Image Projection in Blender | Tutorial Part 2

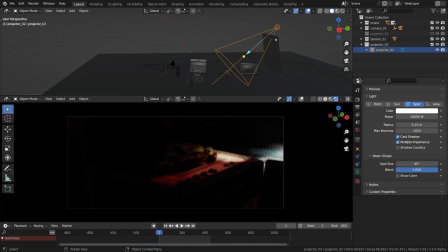508s
And maybe I will adjust the angle a bit so it covers more surface. As if something like that looks good to me.
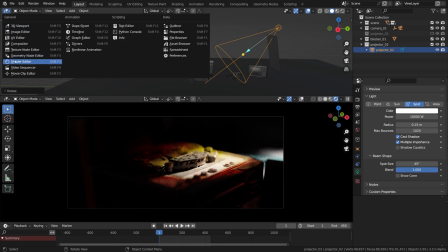520s
Going over into Material Editor, I'll experiment with the HDR and SDR strength.
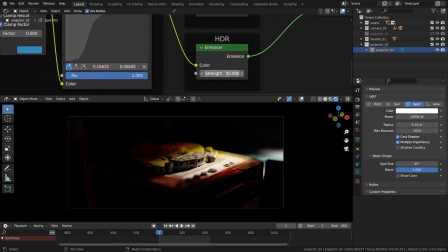526s
I don't think it needs as much range as the first one,
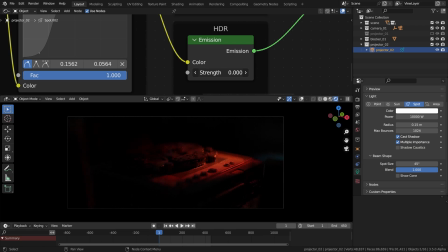532s
so I'm reducing this HDR multiplier. Zero takes it out completely. One would do, as I want it to be kind of like a fill light.
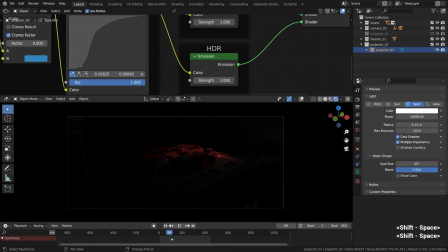547s
Not as punchy as the slit of light of the first projector for sure, just a mild colored fill coming through. It uses this same video texture as source for projection. It should be perfectly in sync with the first one, in other words.
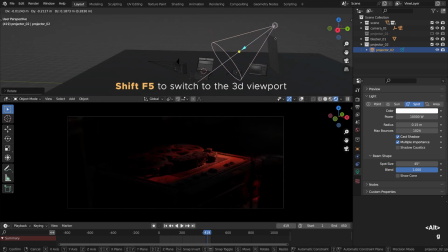562s
It'll be an interesting effect to watch when they work together. Scrubbing the timeline again with shift and right click, just to see how it looks at various frames. The levels, I think, can be even lower.
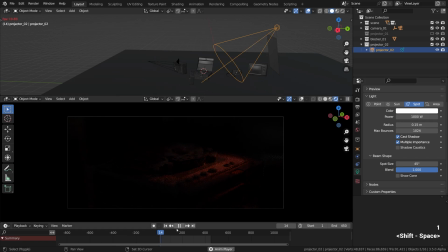585s
The levels are so low because I see this composition as being ultimately a low-key style, moody shot. straight from darker version of Blade Runner that had a love child with Terminator, after the affair with Doom 3 or something.
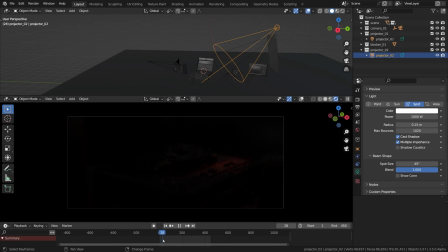601s
That kind of dark. Okay, enabling the first projector as well, so they work in tandem. Now let's have a proper look at the animation. Chances are these two lights should look like one, because they are in sync, the footage is synchronized, and I think it looks great.
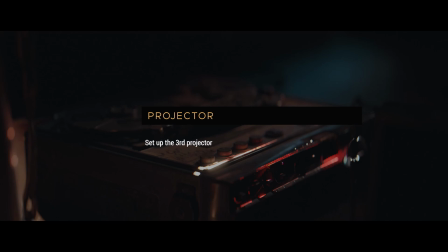622s
For the third layer of projection, I prepared something a bit different. An area light.
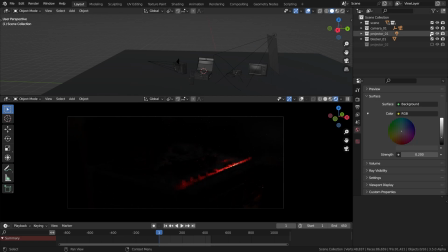629s
Yes, area lights can do projection as well. So what I'll do is disable all the light sources, then right-click there and go New Collection. This time it'll be the area light. A bit different workflow, the same principle though.
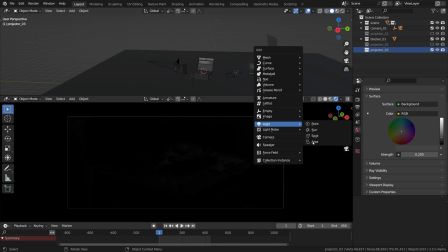648s
Light area. This one.
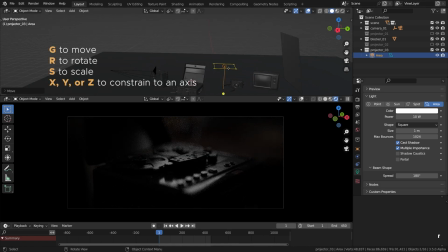653s
Let's press G to move it behind the recorder, R to rotate it so it points into the scene.
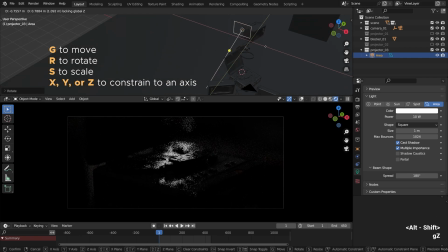662s
The placement is gonna be a typical upstage lighting from the background side, which I'm sure you are fairly familiar after watching our YouTube tutorial about it. The point is to get a good looking reflection of that soft light from that source.
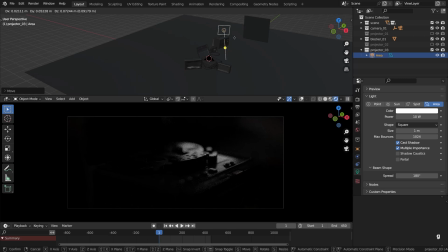678s
When I'm doodling with a position like that, I'm just looking for the beauty, I guess. The beauty of the reflection of this light. Gonna give it a proper name.
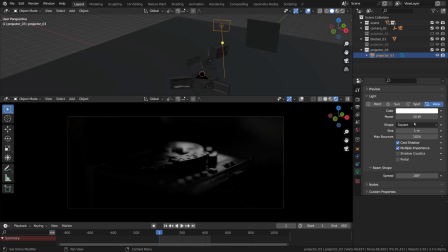693s
It's our third projector, as we remember. The size, I think... what can we do with it? The reflection was okay, so I'll leave it at that.
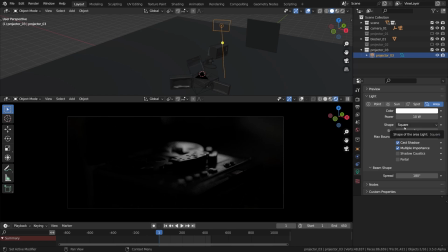709s
Even though the mechanics are similar, the material settings will differ a bit, though, compared to spotlight projectors.
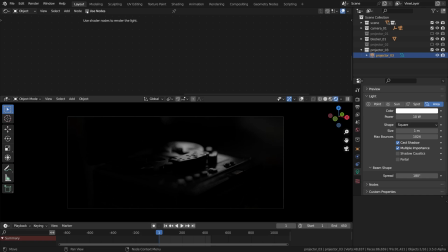717s
Back to Material Editor. Use nodes. It is important to tick this checkbox, otherwise it won't work.
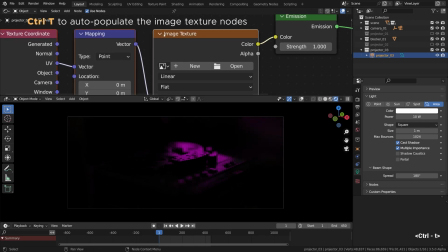725s
With the emission shader selected, Ctrl+T will populate the nodes we need.
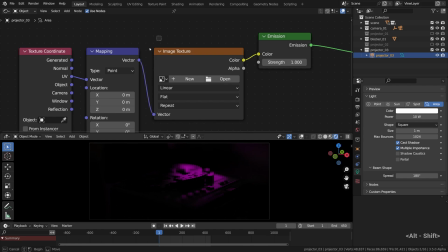732s
Like that. I'll push this group of nodes to the side to free up some space.
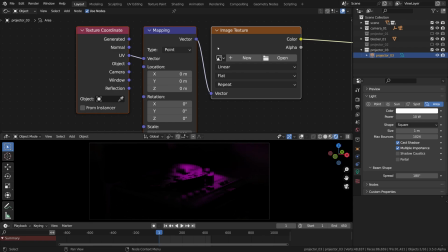738s
Then in the image texture node, I'll search for night. And hopefully it'll point me out to our night highway video MP4 file that we used for the rest of the projectors. Cool. Remember we've set the mode to clip previously?